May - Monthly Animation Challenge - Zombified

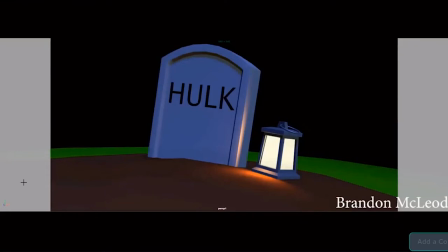All right, I'm going to take a look at Brandon's Hulk animation here, the zombie Hulk.
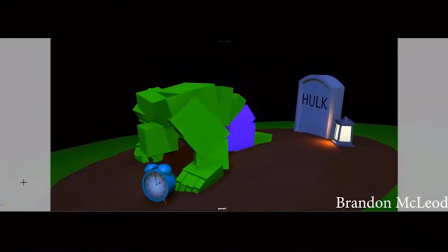I think it's, you know, a really fun idea to have a zombie Hulk. it makes it more interesting than just a regular zombie, adds an extra layer to it.
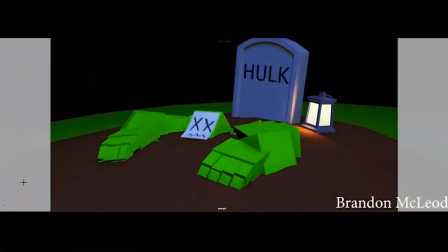And I think, you know, there's a lot of things that are working well here for you.
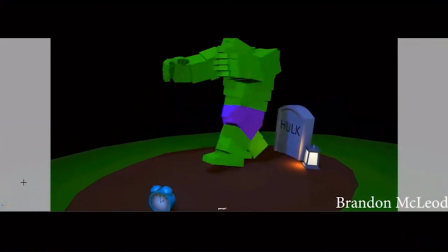There's some comedy in the fact that the Hulk has woken up by an alarm clock and kind of smashes
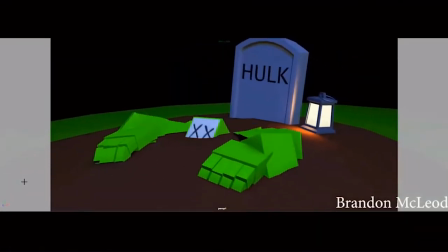everything to bits as he's becoming alive out of the grave.
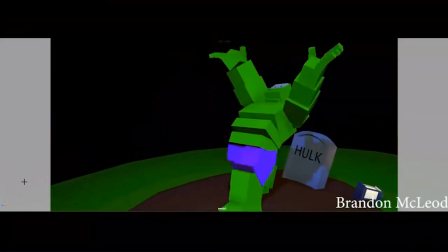And I think overall, like, you've got some weight here. There's some power in the smash.
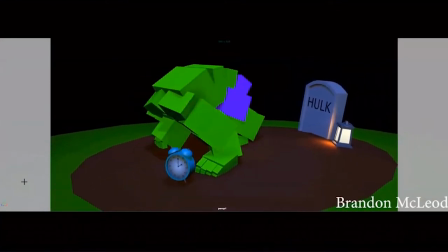uh you know there's some there's some great overlap that's in there but with the spine and the hips and stuff i think that's working pretty well
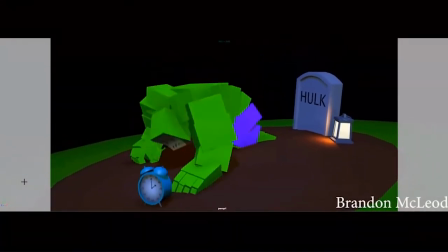um what stands out to me there's a lot of like little things that i think we can do to improve the mechanics and i'll talk about those
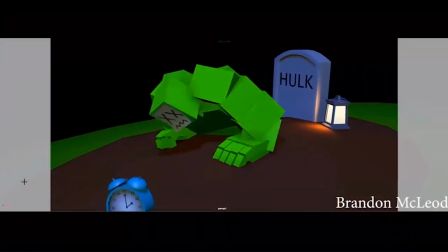first and then uh and then maybe we'll talk a little bit about some of the entertainment of the shot um so the big
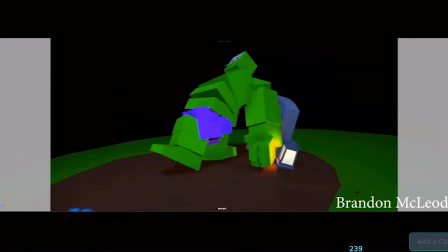thing that stands out to me uh overall with the shot the first really thing that caught my eye was twinning
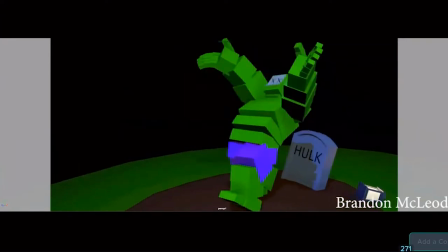so every time that he's rolling back or preparing to smash or coming down for the smash his arms are constantly going together you know and he's he's like pushing
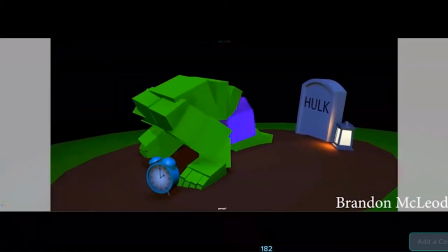off ground right here to stand up they both come up off the
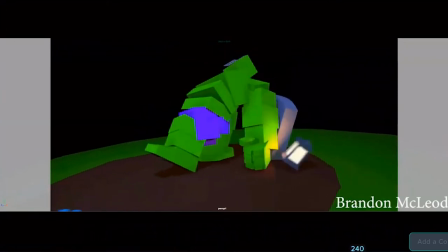ground then they roll back here hit at the gravestone and the
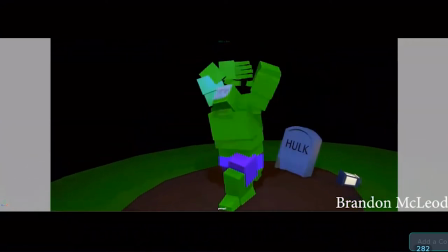lantern all at the same time so they feel very identical and
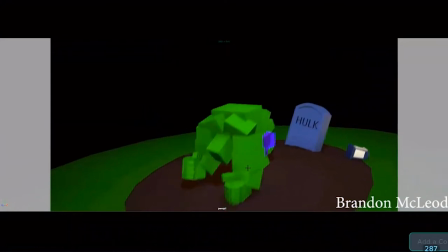you do like break them up by like a frame here like
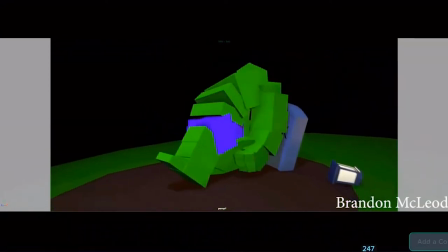before the contact but I think you know what whenever you want to have an action where it's like a Hulk, where you want to do a smash with both hands, something that's very gorilla-like. You want to offset it just more. Keep what you have, but offset it more. So it's not just a couple frames.
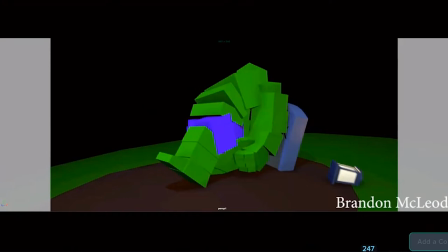You want to have like this just getting there with like earlier, one arm really leads and the other arm follows. So you're like four frames, this gets here, then this gets here, and then maybe he starts to come down as, you know, he starts to come down and this arm starts to drop for the slam as this one's still
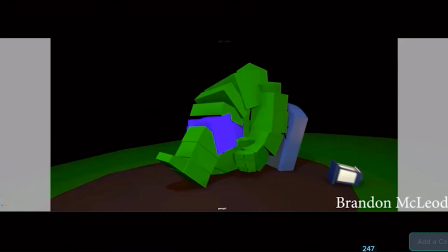dragging behind a little bit more uh and you can differentiate um them that way just by having that that more exaggerated lead and follow which will make it feel a lot
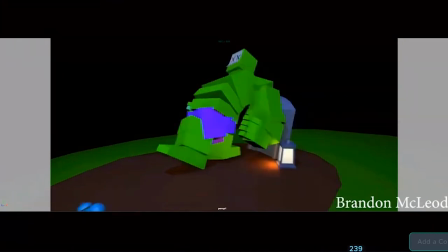more organic for you um what else will really help you
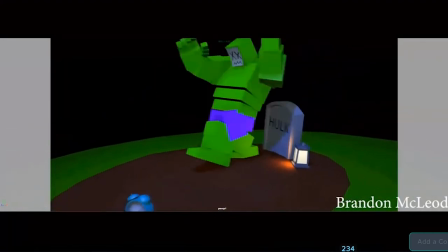is playing with the pose itself.
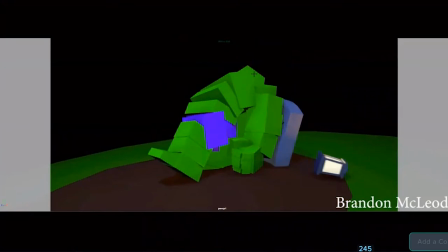There's a lot of times in here where the head is, like we can't really see the character's face, and that's what we want to focus on.
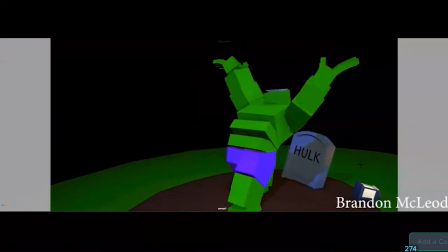So like when we see this, this is great. When he goes back here,
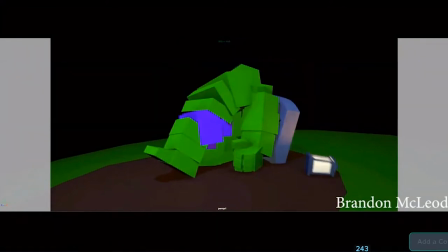why not keep his body rotated towards camera, you know, so we can see that face more often. For every opportunity where it makes sense, Try to try to have to have the audience still seeing the character's face.
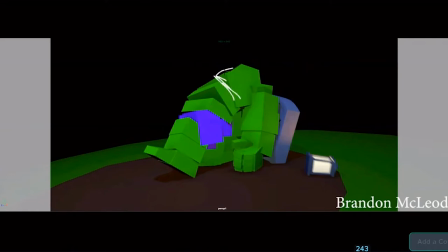So we can really We can really do that here just by tilting the chest the opposite way Something along those lines. You can keep the hips kind of countered the other way It doesn't have to be this extreme
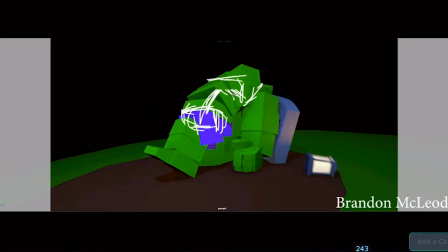What you can get, you know, maybe it's even more subtle than that You know, you're twisting and then you're twisting all the way up into the head. So by the time you get up here, it's really turned towards us, right? So you can have that.
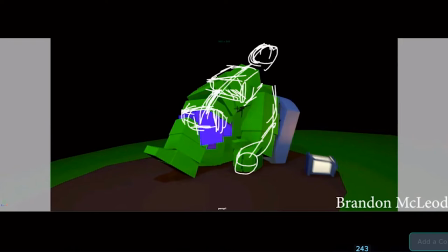You can have that kind of line of action opened up towards us more and and it kills two birds with one stone.